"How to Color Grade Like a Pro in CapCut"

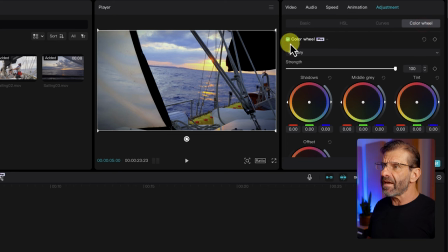I think it looks better. We're just going to leave it. We also have color wheels which is a pro feature and it is more advanced so we're not going to mess with that in this tutorial. Remember the goal with color correction is to make the video look like what you actually filmed and to make all of the clips uniform and consistent.
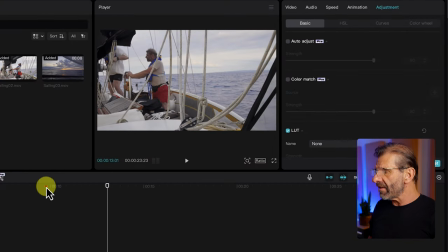This clip was filmed a little bit later than the first clip, so it doesn't really match.
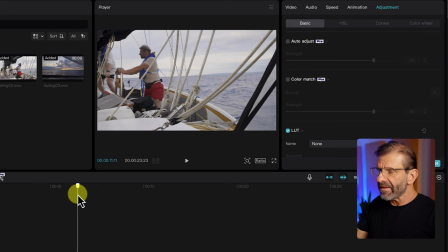I'm just going to color correct it slightly to make it match a little more and do the same thing with that one.
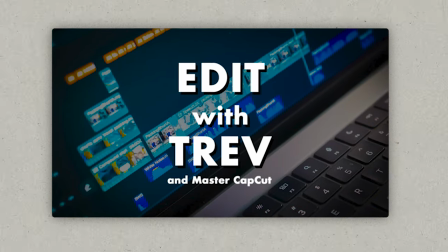If you'd taken my course Edit with Trev and Master Kapka, you don't even know about color correction and color grading. In fact, you know a whole bunch of stuff, so you at a time.
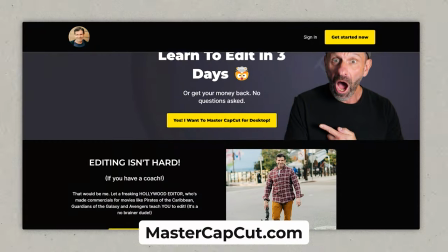In my course, I also teach you the 10 steps it takes for a video to get more views.
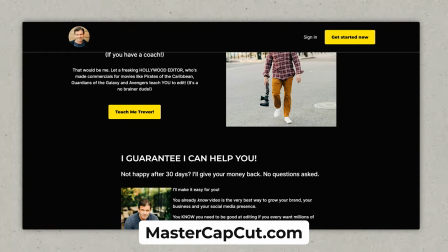I mean, it doesn't matter what niche you're in. If you take those 10 steps with every single video, you will get more views and you will get more subscribers. Your channel will grow faster. I 100% guarantee it. If not, you just ask for your money back and I give you your money back. No questions asked. You just have to take the step. So stop wasting your life trying to figure stuff out on your own and click that link right there or the one in the description below. Remember that we do color correction to make the image look like what you filmed and to make all of the clips in your timeline Consistent so I'm going to do that with these last two clips. You don't have to watch and then we're going to add a color grade
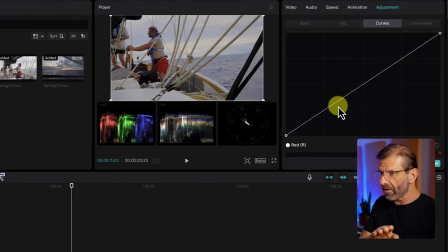There is one more thing I do want to show you while we're in color correction and that is Sometimes you want to take the overall brightness of an image up or down and a better way to do that then the brightness slider is to use curves and I'll just click somewhere near the middle and just drag it down slightly because I wanted this image to be
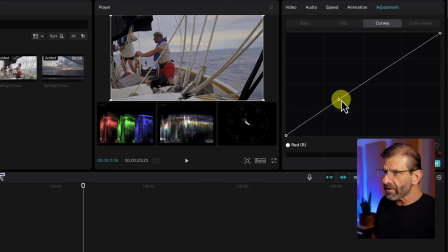darker like this first image so I'm just going to click right here and just drag that down a little bit and the whole image comes down quite a bit in overall brightness and over here I'm going to add another beat and drag a little more there just so it's a little more consistent with the other one.
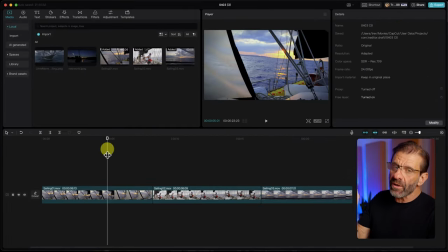So far our shots look like this but the next step is going to make them even better and more cohesive. Sometimes you have a look that you're going for, you know what you want, and other times you need a little inspiration.
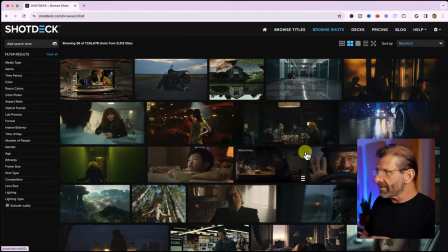To get that inspiration, there's a great website called ShotDeck. No, I'm not sponsored. I don't even have an affiliate link. I'm not even going to put the website down. You have to note it. ShotDeck.com. This is a website that filmmakers use to get inspiration for looks and feels and vibes. There's a bunch of ways you can search. There's also ways that you can find shots that you might want from a movie to borrow for your film or maybe you want to borrow the way they staged it or the way they set up that coffee shop scene in a movie you like.
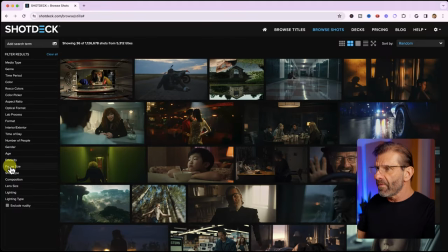And you don't know how to find it, you can come here. They've got thousands of movies with stillmages as references from them. So what we're gonna use it for is to find a look for our sailing video.
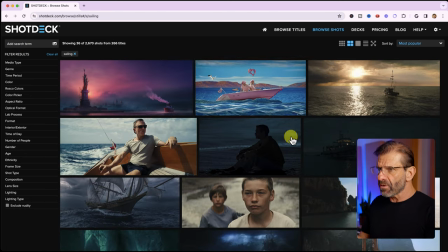So I can jump up here to a search term and just type sailing and then it shows us still images from a bunch of movies made out in the ocean.
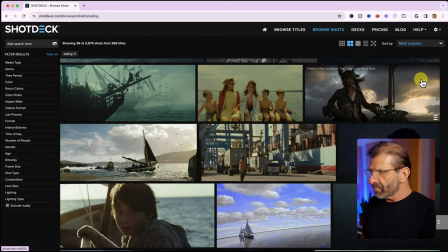And there's a lot of cool looking stuff. Here's Pirates and let's go ahead and find one that I like.
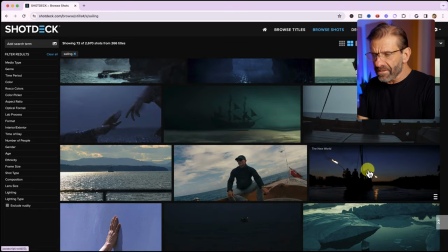This one's kind of cool. Now we're not this dark, we're not silhouetted, but I like the blues and the oranges here.
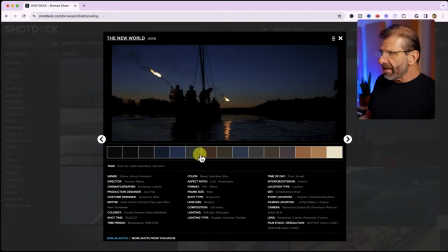So I'm gonna click on it and it gives me a ton of information.
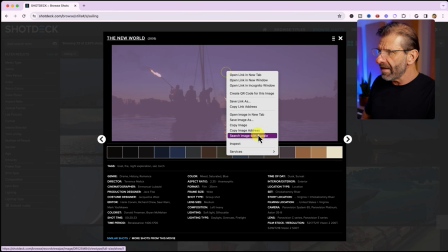It shows us the full color palette, gives us a bunch of information here and I can right click on this guy, save image as, and then just import it into my project, which I already have,
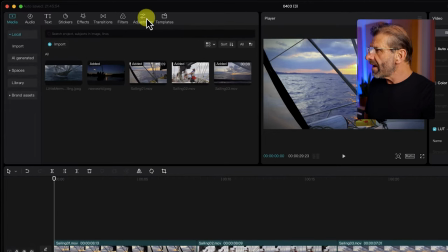stick it at the end. Now, I'm going to go to Adjustment, drag this Custom Adjustment to the timeline,
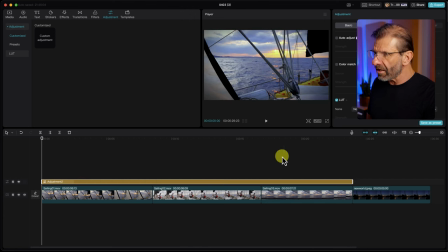and that's so that I can add a look or a color or filter to this, and it'll affect all of the clips.
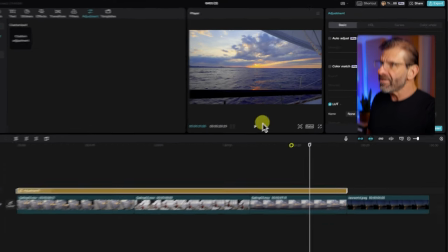I don't have to do it all at once. With this highlighted, I jump up to Adjustment, and I select Color Match.
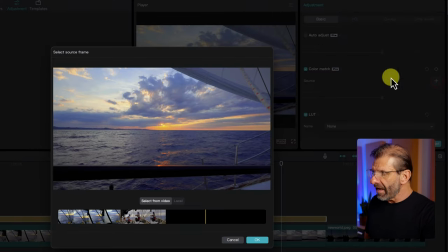It is a pro feature. And here, I select the plus sign, and I position my playhead over the image I want to match to. So here's the playhead.